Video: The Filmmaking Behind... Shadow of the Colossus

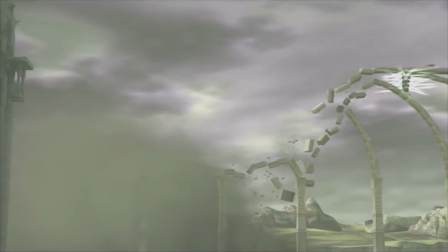(20:43)
The group are seen escaping from the giant bridge with an extreme wide shot as the bridge collapses, truly keeping away any future visitors to the Forbidden Land.
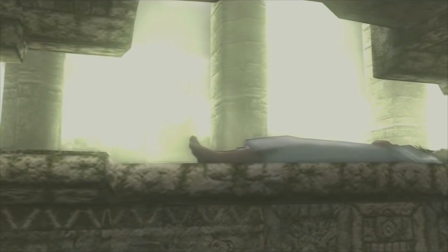(20:51)
And finally back to the altar, we get an establishing shot bringing us back to the location. Before a series of shots of Mono who eventually opens her eyes.
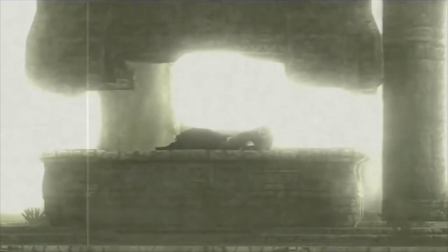(21:00)
She sits up identically to Wanda's premonition earlier with the camera slowly turning around her.
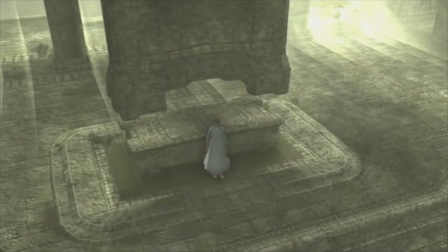(21:04)
Getting up we see her from a distant high angle before seeing her look up at the room while composed left to right. With a whinny we hear that Agro survived and could be seen approaching Mono with a limp from the left-hand side of the frame, before fading away to white.
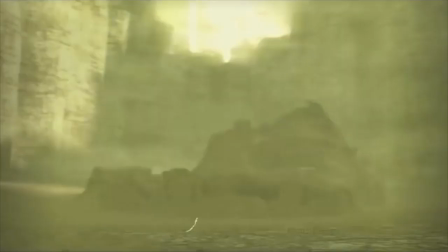(21:17)
And thus the credits roll. Showing us the crumbled remains of each of the colossi.
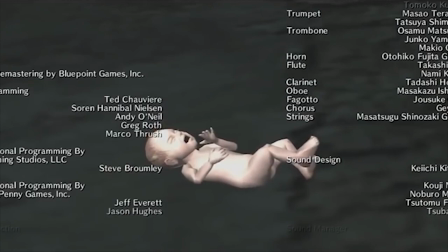(21:22)
And with a final scene we see Agro and Mono peering to the water again to reveal Wanda, reborn in his most innocent form, a baby.
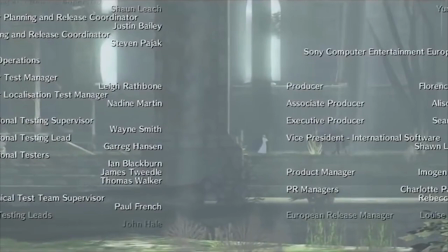(21:29)
And as the three of them slowly make it to the top of the building, pulls back to reveal that peace and wildlife has returned to the land.
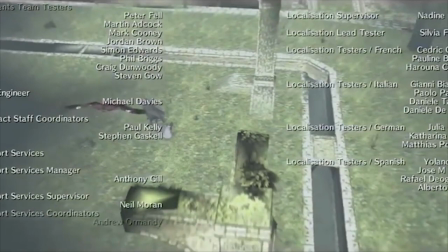(21:36)
And with the final fly away from the scene, we end off with the same bird who flew us into the story in the first place.
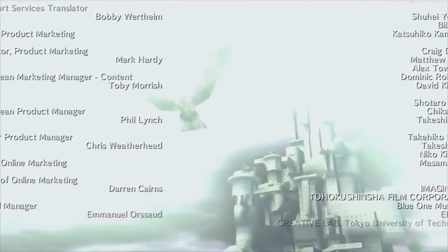(21:43)
As the background blooms into a sea of white and transition us to a final view over the forbidden land as it now stands in peace.
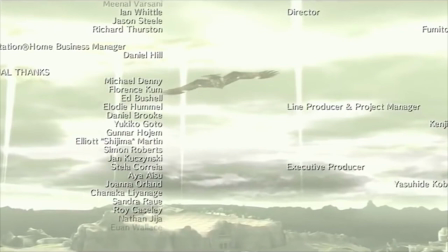(21:49)
And all being told primarily through actions and not words. Well, there's nothing more for me to say really.
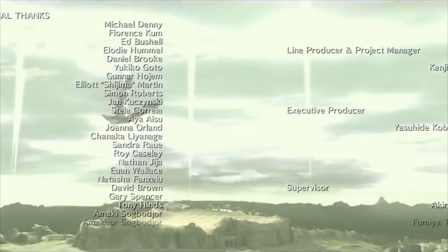(21:55)
The game is awfully cinematic and uses this to create meaning and themes within its shots,
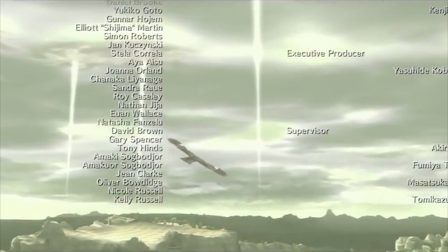(21:59)
as well as to highlight the gigantic romantic size of the colossi, and Wanda's sacrifice to save Mono.
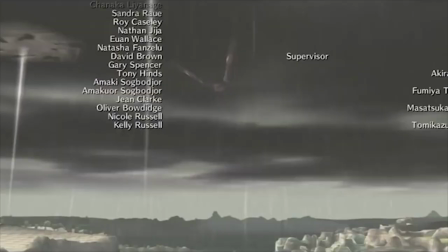(22:05)
Right, now as per usual every week, you now get to decide which game we cover for the next episode of The Filmmaking Behind.
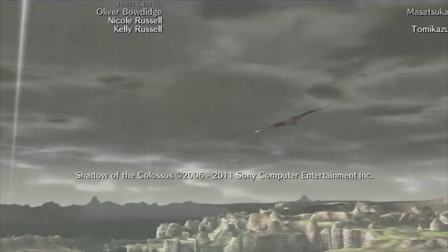(22:13)
This time you get the choice between two crazy diversity games!
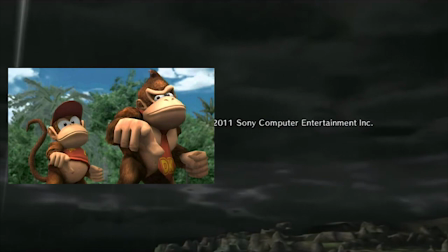(22:16)
So would you rather see a video analysing the Subspace Emissary from Super Smash Bros Brawl, or would you rather see some content on the Overwatch animated animated shorts.
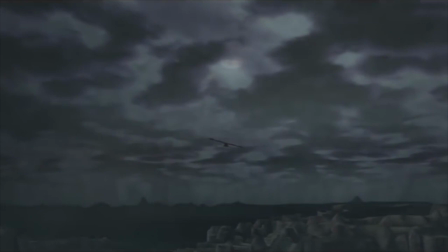(22:25)
It's all up to you. As for now, my name's me Daz, you didn't really care, and I'll see you in a bit.